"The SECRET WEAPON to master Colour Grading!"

Have you ever wanted to demystify color grading and achieve a comprehensive look? Well, then this video is for you. In the end, you will know about the different aspects of color grading and how to nail them every single time. First things first, why even care about the individual aspects of color grading? Well, think of color grading as a cake. Even though it can look and taste awesome at the first glance, one moldy fruit can ruin it.
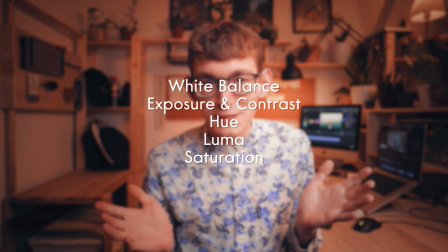(0:25)
In this video, I will focus on these 5 aspects. But first, back to a cake analogy. What do you do before baking? Well, you make sure that all your ingredients are good to use. But when it comes to color grading, we don't have individual ingredients we mix together. Or do we? The technique I'm about to show you is all about removing distractions.
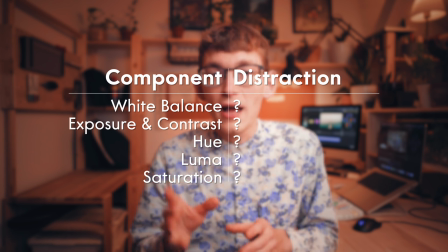(0:45)
So when going back to our overview, we could add another column and ask, what is their respective distraction?
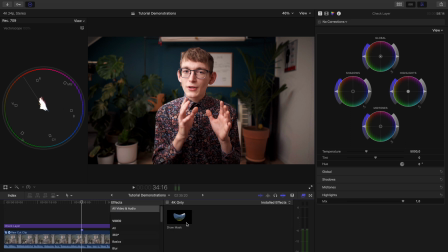(0:51)
We are starting with the white balance. How do we achieve a correct white balance? We look for a region that should be white, take our draw mask and isolate it,
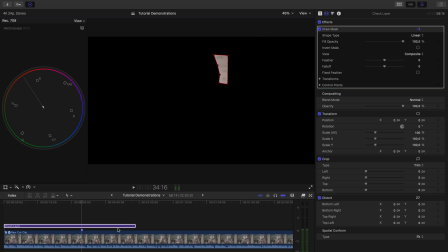(0:59)
because the distraction is the footage that contains all the other information that clutters our vector scope. We can easily adjust our white balance once all of this is gone. Moving on and getting a little more sophisticated with exposure and contrast.
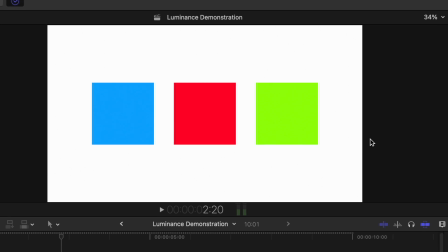(1:12)
Have a look at these 3 squares. Which one is the brightest and which one is the darkest?
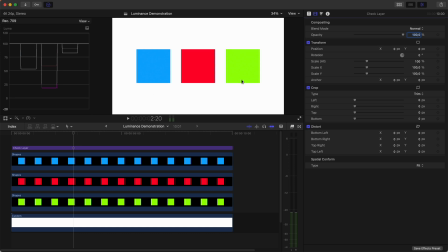(1:17)
Of course, we could use our waveforms and check their brightness. However, it becomes cluttered when working with an actual piece of footage.
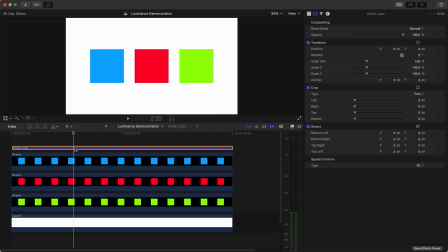(1:24)
So what can we do to make luminance the only thing we care about when adjusting exposure and contrast?
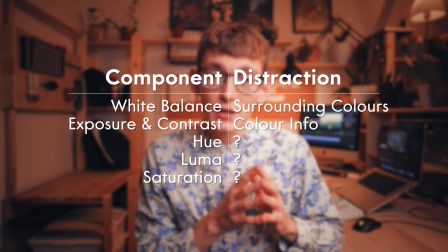(1:30)
Simply, we desaturate our footage. One important note from here on forward is that your checking instances should always be the last thing you have in your timeline. That means either at the bottom of the inspector or within the uppermost adjustment layer of your timeline.
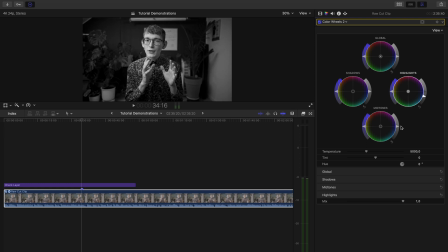(1:43)
Now we can adjust exposure and contrast precisely without being distracted by colors that make areas appear brighter or darker than they actually are. Okay, it's time to deal with colors. In the first instance, we only want to focus on the hues.
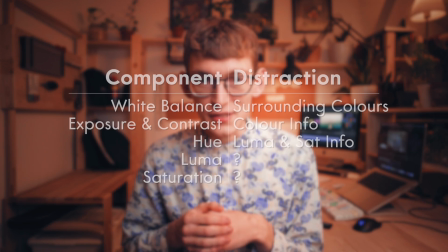(1:56)
So what do we do to focus on the hues? Simply, we boost the saturation, so we can adjust them without bothering doing anything else. In this example, I just want to do some minor color shift. Secondly, we will adjust the luminance of our colors. Dealing with luminance, does that ring a bell? Right, we desaturate our footage once more.
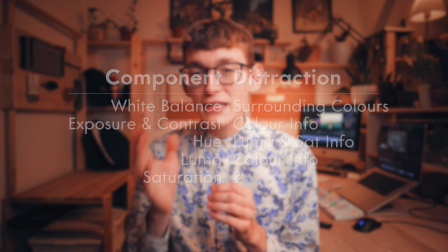(2:15)
If you're dealing with 8-bit footage, you can leave this step out, or you should be extremely gentle.
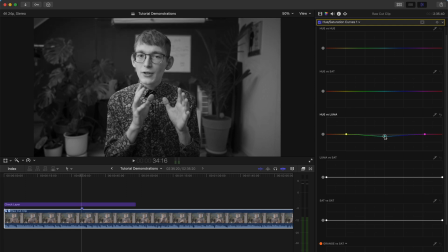(2:21)
I'm also working with 8-bit footage, so I will make only minor adjustments. I will try to increase the contrast between myself in the foreground and the wall behind me. And I think that's about it. Now we want to deal with saturation. So what is the distraction we need to remove? Well, the answer to this question is rather complex. Various aspects contribute to our perception of saturation. However, saturation is usually one of the last things I take care of. So if I don't have a particular look in mind, I can use saturation to draw your eyes to something I want to emphasize without your brain even analyzing the scene.
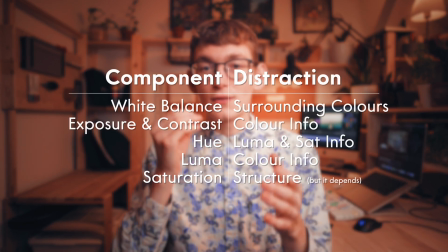(2:55)
That means my distraction in this case when dealing with saturation is structure.
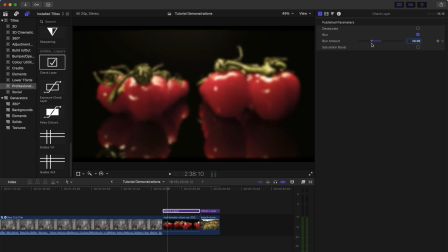(3:00)
For example, if I wanted to sell you the freshness of these tomatoes, I would blur my image and boost the saturation of the greens until they are very present despite the blur.
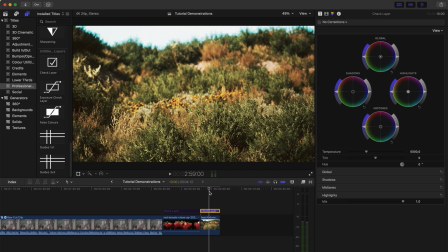(3:10)
Or have a look at this beautiful shot of some grass.
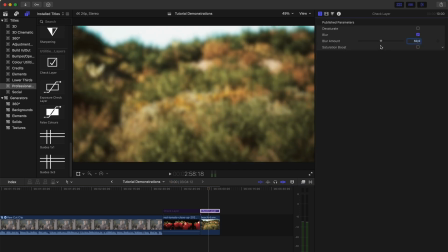(3:13)
If I want to make these yellow flowers really pop, I will add some blur and then individually adjust the saturation of yellow and green.
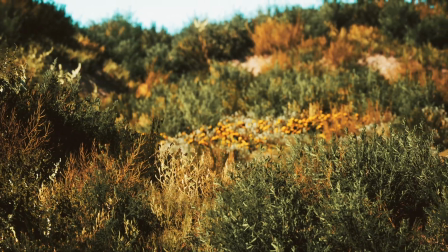(3:20)
If I disable the blur, have a look at the before and after, how these flowers stick out. Last but not least, I have already done half of the work for you.
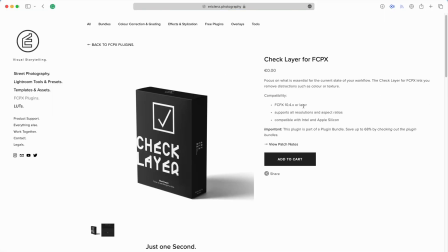(3:28)
This is the Check Layer plugin, where you can do everything we just explored neatly in one place. You can download it for free on my website. The link is in the video description. And if you want to improve your color grading even further, you should watch this video next.